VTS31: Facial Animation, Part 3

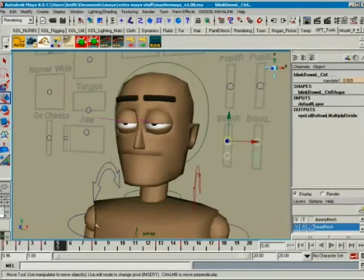where the pupils completely and utterly disappear. Right? One of the good reasons for easing the thing the way we did is to make sure that we didn't have a frame where the pupils were completely gone and all we had was white in there.
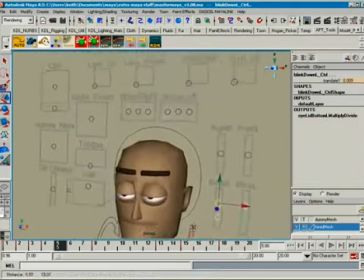Okay, that wouldn't be very good. All right.
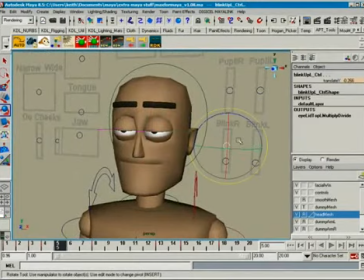So one thing you'd want to avoid is you wouldn't want a frame where you have this.
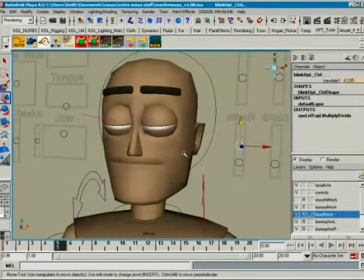And see how that just makes him look like he's an undead monster from hell? I'm coming to eat your brains.
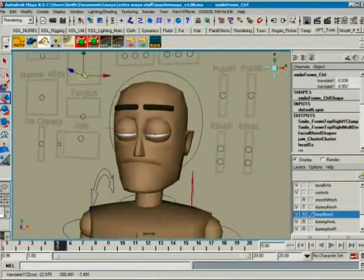I'm coming to eat your brains. I want to eat your brains. Okay, so that's just a little something to keep an eye out. So when you're going through these things, just make sure you don't have the zombie brains.
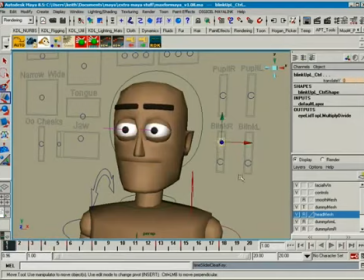Okay, that's just a cute little trick.
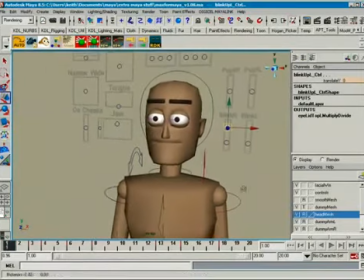Okay, let's talk about eyeline, because eyeline is really important, and I want to get that in before we run out of time here.
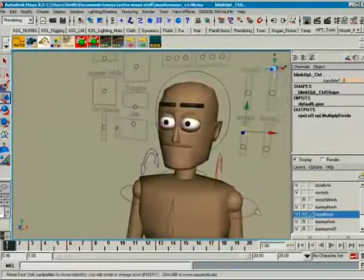Eyeline is one of those things. Man, I'll tell you, nothing drives me crazy like characters who don't look like they're looking at the right thing.
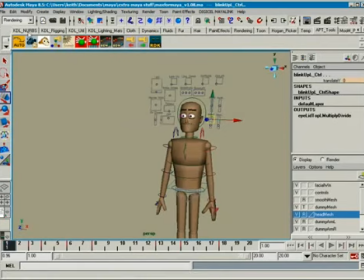So let's go ahead and build a situation here. Go ahead and build out a camera.
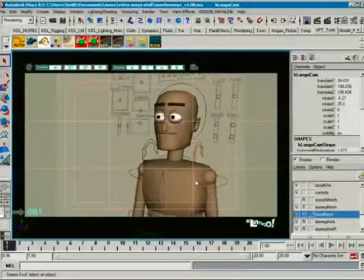Put the character in his world with the old camera here.
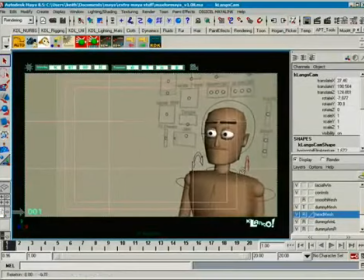And let's say we're going to have this character talking to another character who's standing right next to him.
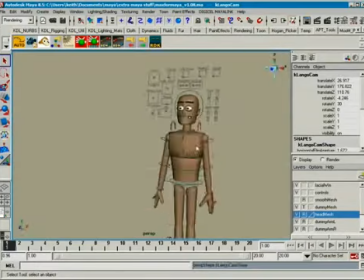Okay. We'll create a NURB sphere, and we'll just pretend it's another character.
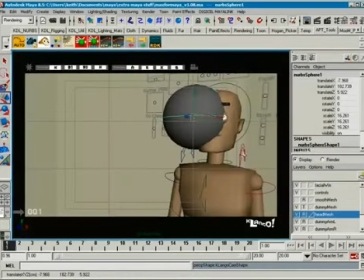Okay.
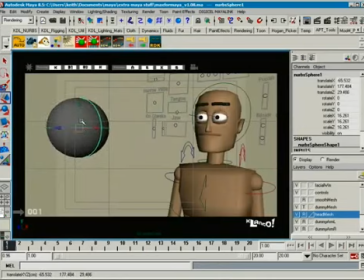Now they may be staged like this. Here's the thing. It's the only thing that's really important is what's it look like on the screen, unless you're in game animation, of course. But we want him to feel like he's looking at this. So let's go ahead and pose him a certain way so that it feels like he's looking at this guy.
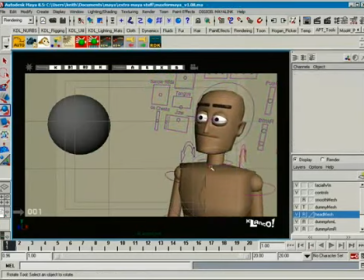Alright, build a nice comfortable little pose. Do a little something here, do a little something here. Like he's going to be talking to this guy right here. I'm a guy. Hi, how you doing? I'm a guy. And he's going to be talking to him. Now we don't want this to feel like he's looking off at something over here.
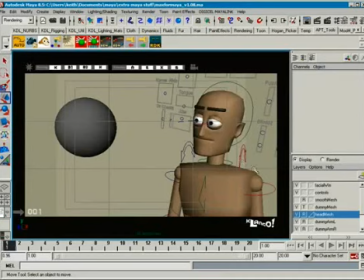We want it to feel like he's looking at him. Now, what happens a lot of times, this guy doesn't have an AMAT control in his thing. He's got these individual line controls, which is actually good. Get used to individual eye controls, because that's what's going to give you the kind of look that you want.
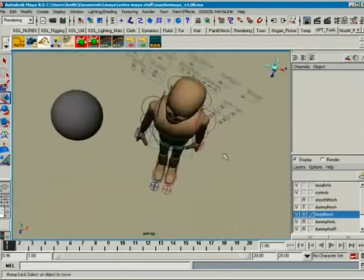Okay, let's go ahead from over above. What a lot of guys will do is they'll take, if there's an aim control in this guy, is we'll take and they'll have
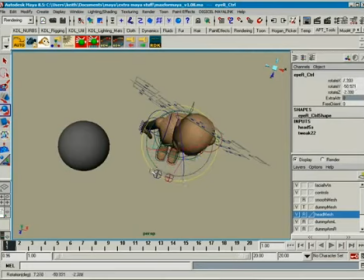him quite literally looking at this guy properly. Like they put the aim control right here. Well, he's looking at him, so let's put the aim control right there.
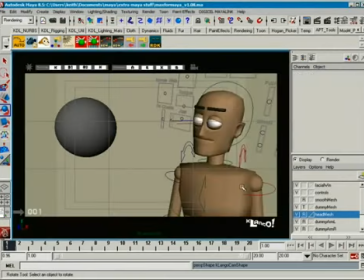Well, what does that look like in the camera view? You can't see his eyes because they've disappeared behind the back side here. Okay, so physical accuracy is not as important as the impression of him looking at him.
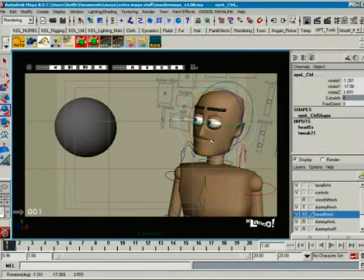Okay, and we want to have the sense where the eyes are lining up. And I'm going to turn these things off so I don't fight my way past them. Okay, and let's go ahead and take that stuff and turn it off and turn those off.
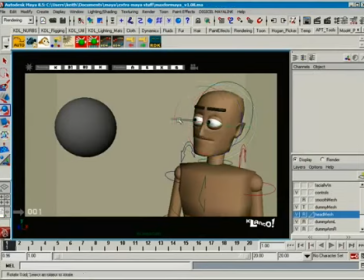No, we want to keep those on. All right, we want to have the sense where it feels like he's looking at him. Okay, it feels like he's looking at him. We want to have that definite connection.
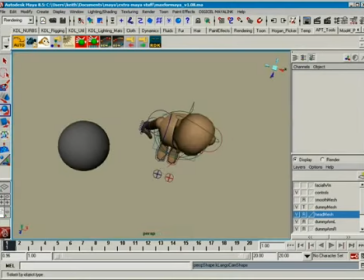All right, but where's he really looking? He's actually looking out here in front of him. Doesn't matter. It really doesn't matter.
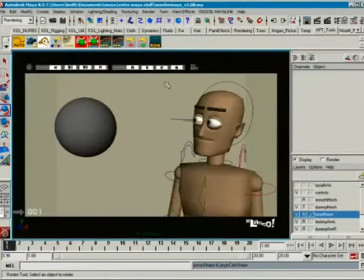The most important thing is that in this view, the one that we render and show the audience, it looks like he's looking at him. Okay, that's really important. The other thing is we don't want to lose the pupils back behind the eye too much.
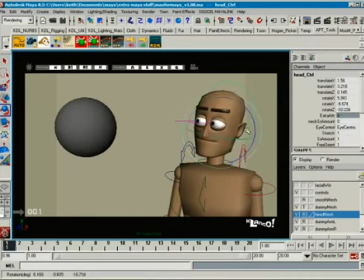So, for instance, let's say we turn his head this way, and as you turn the head, you're going to have to animate the eye to keep that relationship. Okay, but that's fine.
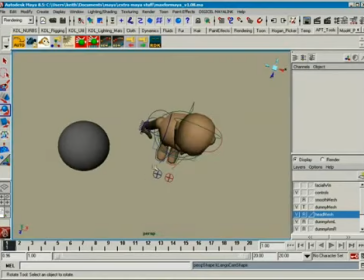Again, if we look from above, he's still looking out here in front of him, out here.
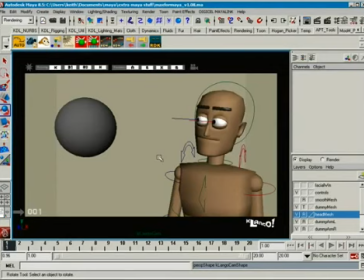That's fine. It looks like he's looking at him. That's all that matters. We have to draw this line in the camera view, okay?
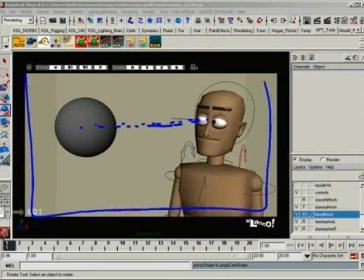The one that we render and let the audience watch. All right, so that's the one that's important.
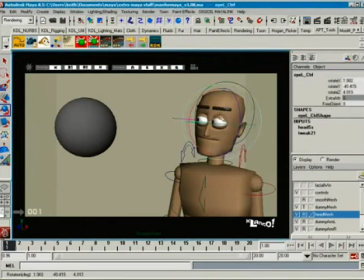As far as the pupil, sometimes what people will do is they'll get caught up in this physical accuracy thing here, and you don't want this, because now the pupils are disappearing and you can't really quite tell where they're at.
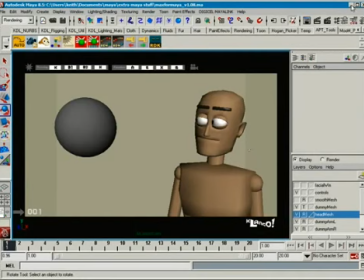I kind of have a rule about how much of the pupil do we show. I kind of go with the 1/3 hidden. Okay, so let's say let's use a color that'll actually show up, doof.
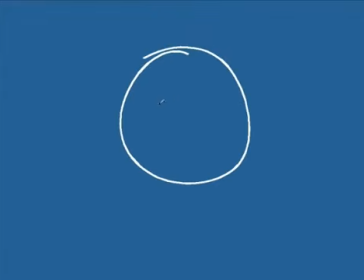All right, let's say we have an eye here. Now let's say we have a pupil inside this eye. Go ahead and we'll make it black. Doody doo, doody doo, doody doody doody doo. Okay. I have this thing where you can move this thing all around.
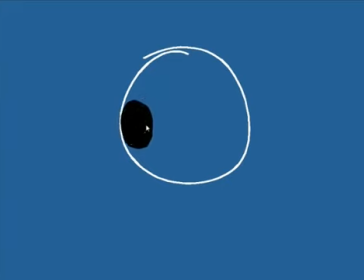Touching is fine, but I don't ever want to lose more than 1/3 of the eyeball here, or I mean of the pupil. If we get past it, imagine this is cut off here.
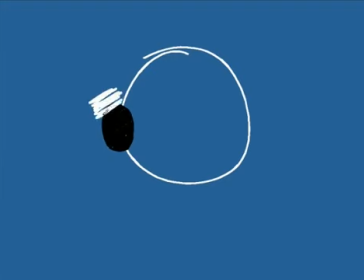Let's say we've just got this thing right here. Okay. So that we've colored all that in, so that you can lose 1/3 of the eyeball, or eyeball, 1/3 of the pupil. I don't mind losing 1/3 behind the backside of an eye. Anything more than that, though, and it really starts to look kind of goofy. All right. So this can move all over the place, but if he's going to look over here, hey buddy, what do you want? Yeah? You can go about that far at the extreme.
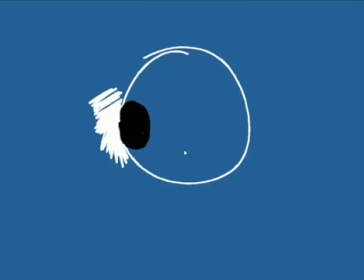Most of the time I try and keep most of it visible. Is that an absolute law?
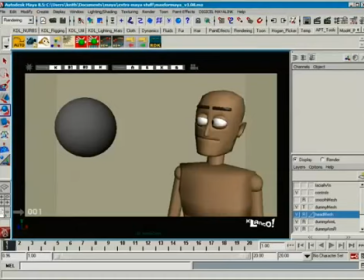Again, no, but it's a good rule of thumb. Okay. So when you get something this extreme, just kind of pull it back a bit. And I really don't get lazy with the eyes. If you have individual controls, use them, all right?
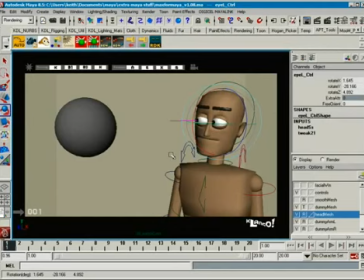Because you're going to want things to look a certain way. And if you don't have individual controls, if you're the rigger, make them. Or if you're not the rigger, go to your rigger and ask for them. Okay? Let's talk about another thing with eyeline here.
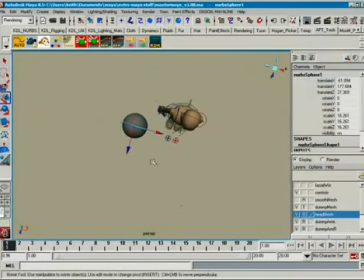Let's say that this right here is just some shiny little bauble out here in front of him.
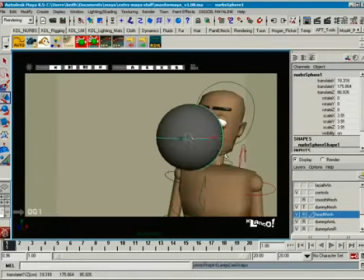And we'll put it over here, kind of in the camera view. Okay. And we can tell that it's very much in front of him, like right down here just in front of the camera.
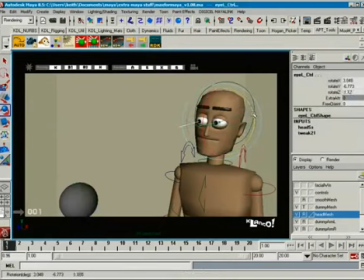So when he's looking at this thing, this is where stuff gets tricky when you're looking in depth. Drawing, the AMATs don't work, like if I were to just take the AMAT and stick it out here and kind of,
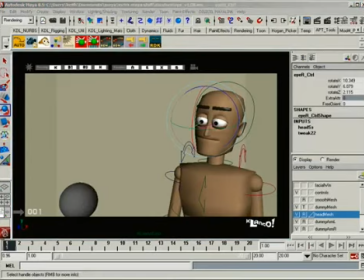put it on this surface right there, it kind of gets you close, but it doesn't do the trick.